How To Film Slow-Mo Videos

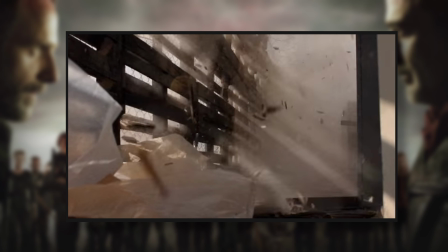[4:04]
So if you think of like an action movie, like a Walking Dead series, or I don't know, like any kind of horror flick you've seen, when someone's running really fast or something tense is happening, generally what happens is the shutter speed goes up and it creates this frantic kind of motion. So you'll see this a lot in movies when there's high action scenes, that shutter speed always goes up. Whereas if it's just someone sitting down and talking, the shutter speed normally just goes back to its regular kind of setting. Just as a rule of thumb, your shutter speed should generally be double what your frame rate is. So if you're shooting in 25, your shutter speed would normally be a 50th. If it's 24, it will be a 48th, and so on and so on. One last thing to consider with shutter speed is your light is affected. So when the shutter speed starts going up, you'll notice that if you're using any kind of artificial lighting,
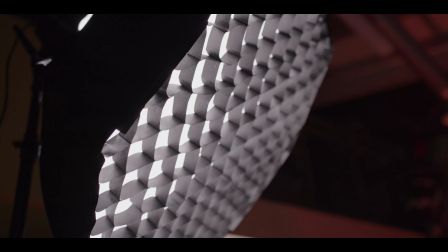[4:42]
like LEDs and things like that, LEDs not so much actually, because when you're using tube lighting that has an actual bulb or a filament, when you're using those kinds of lights, it starts to create a bit of a flicker in the lens. You have to be really careful about the shutter speed as you're adjusting it. Just keep an eye on the screen to see if it's doing anything. Sometimes it's really subtle, so you have to be very careful of that. Okay, so school's over now. Let's go shoot some content and we will give you some tips along the way, why we're filming it a certain way, how we're filming it, using a DSLR and a mobile phone.
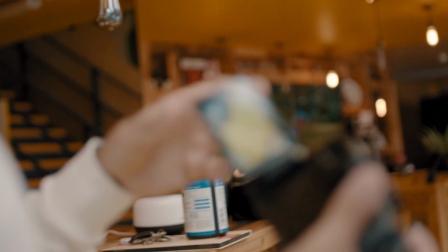[5:10]
So the first thing we're going to do when we shoot is just get the frame rate right.
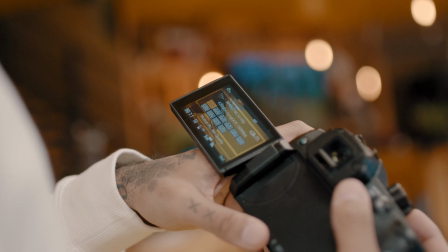[5:14]
So we can see it's currently set into 4K, shooting at 50 frames per second, which is great.
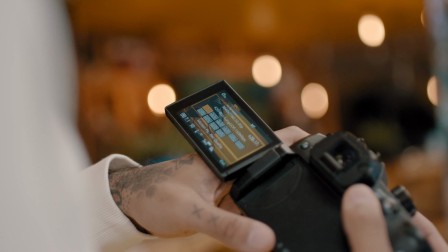[5:21]
So that'll be pretty much all we need there. You can see the other settings there, 25 frames.
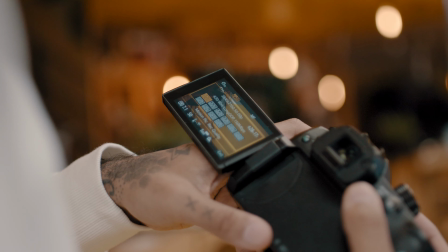[5:25]
There's more 50 frame settings here, but we'll stick with the 50 frame one, and that should be good.
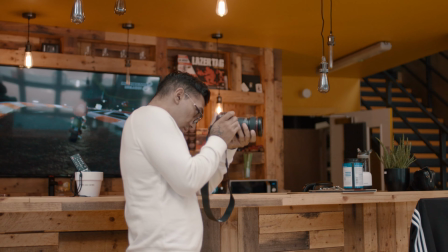[5:31]
Step in a little bit. Yeah, go for it.
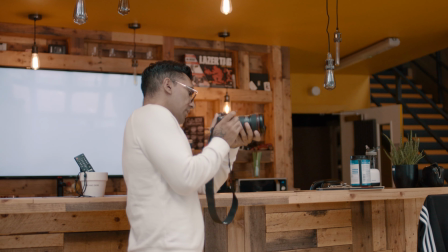[5:39]
So the first thing to think about here is trying to have a nice wide lens so you can get enough of the action in.
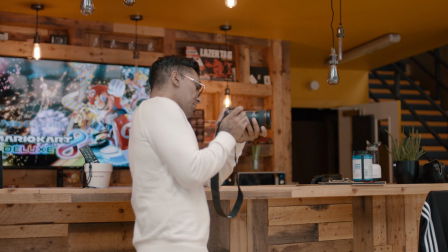[5:45]
Also, it helps you to keep the camera stable as well. One of the things with slow-mo is the more the camera moves, the more noticeable it is on a slow-mo. So it's nice having a wide lens.
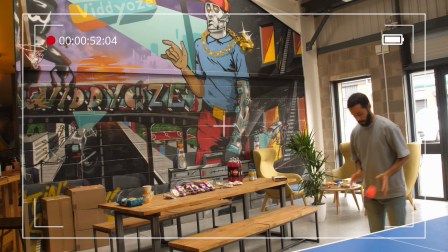[5:52]
It's more forgiving on things like judders and movement. And it really helps with this kind of effect.
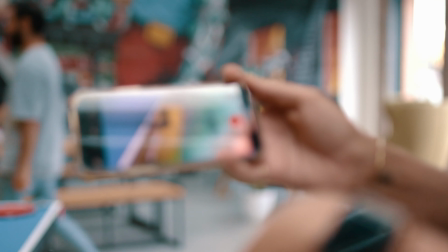[5:58]
So I'm using the iPhone 12 Pro. Most phones have this function though.
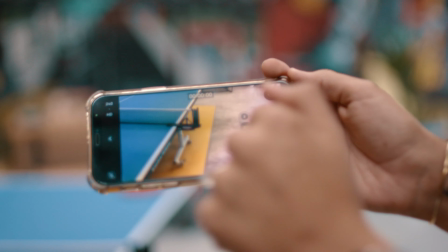[6:02]
A lot of them have just like the slow-mo, but I would prefer to actually change the frames per second myself, which you can just do here.
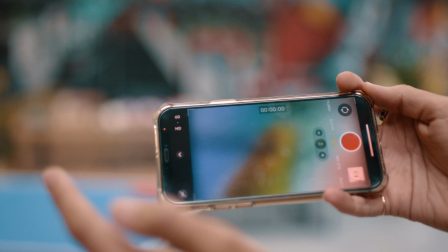[6:10]
So you can change from 25, 30 to 60, which is what I'm gonna be doing.
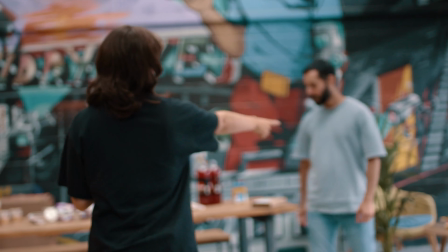[6:15]
And we're gonna get some Nindy walking. So if you start there, and then when I say go, walk towards me.
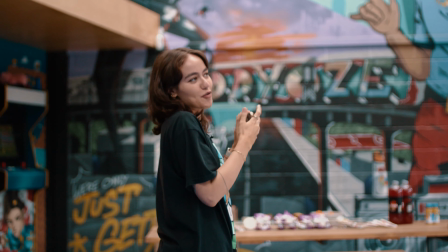[6:21]
You want there to be some movement in the shot, otherwise what's the point in slow-mo? If it was just someone stood still, it wouldn't look very good.
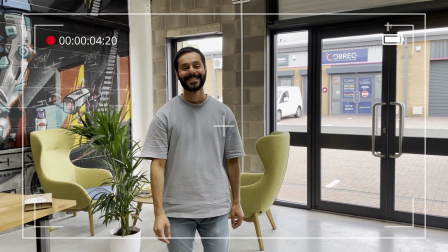[6:27]
So I'm gonna get Nindy to walk toward me, yep. Model walk. Work it, work it.
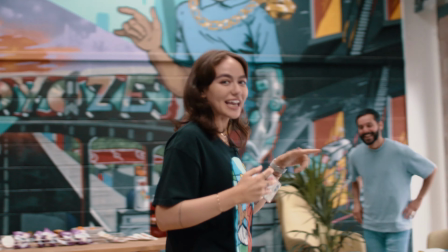[6:33]
So it can either be him walking, or if you'd like to stand in the middle, please.
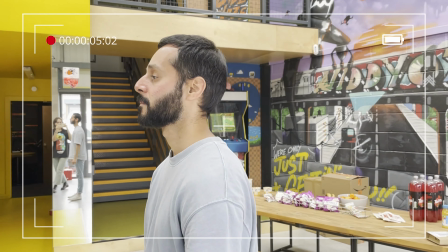[6:38]
Or I can be the movement. He can stand still and I can move around him. And then I'm adding some movement into it and it'll look a lot better.
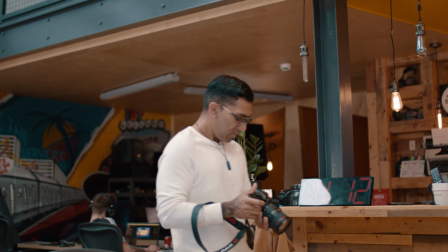[6:47]
So this next one, I'm going to talk about movement speed. So I'm just filming Nindy kind of walking.
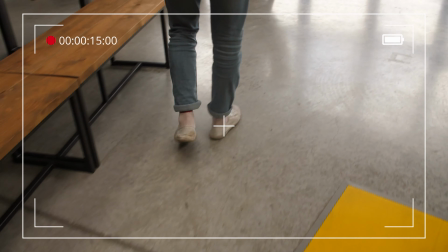[6:51]
Now, it's important to just maintain distance with the subject, so that allows you to kind of keep focus correct, especially in slow-mo.
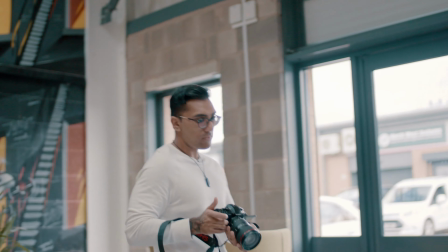[6:59]
If you're changing focus and shifting focus, it looks really bad in slow-mo.
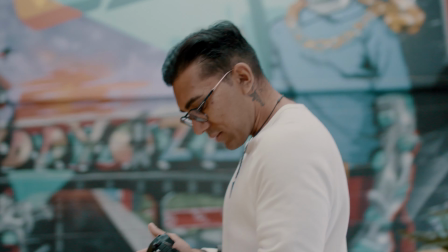[7:02]
Also, the movement speed should be pretty organic, so you don't have to necessarily walk slowly if you're doing slow-mo.
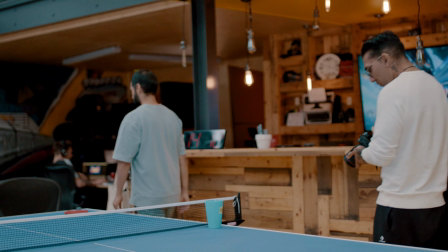[7:08]
You just walk at an organic, normal pace just to keep it realistic and make it look as natural as it possibly can. So there were some really mundane things in slow motion and we made them look pretty cool. I mean, you let us know what you think in the comments, but now let's look at some cooler things in slow motion.
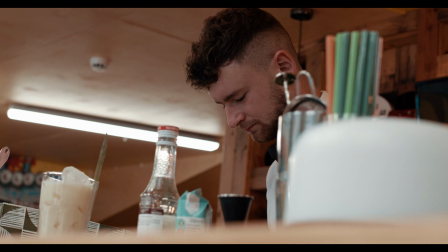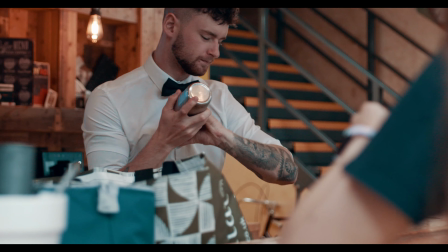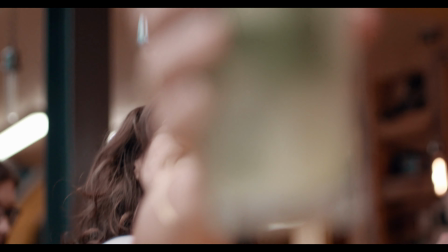There you have our tips to filming some stunning slow motion. If you want some more tips on how to film B-roll, we actually made a video all about that and you'll find that in the description box. While you're there, don't forget to subscribe because we are often here making some really cool knowledge dropping videos. Remember to leave some comments as well, hit the notification bell, and we'll see you in the next video.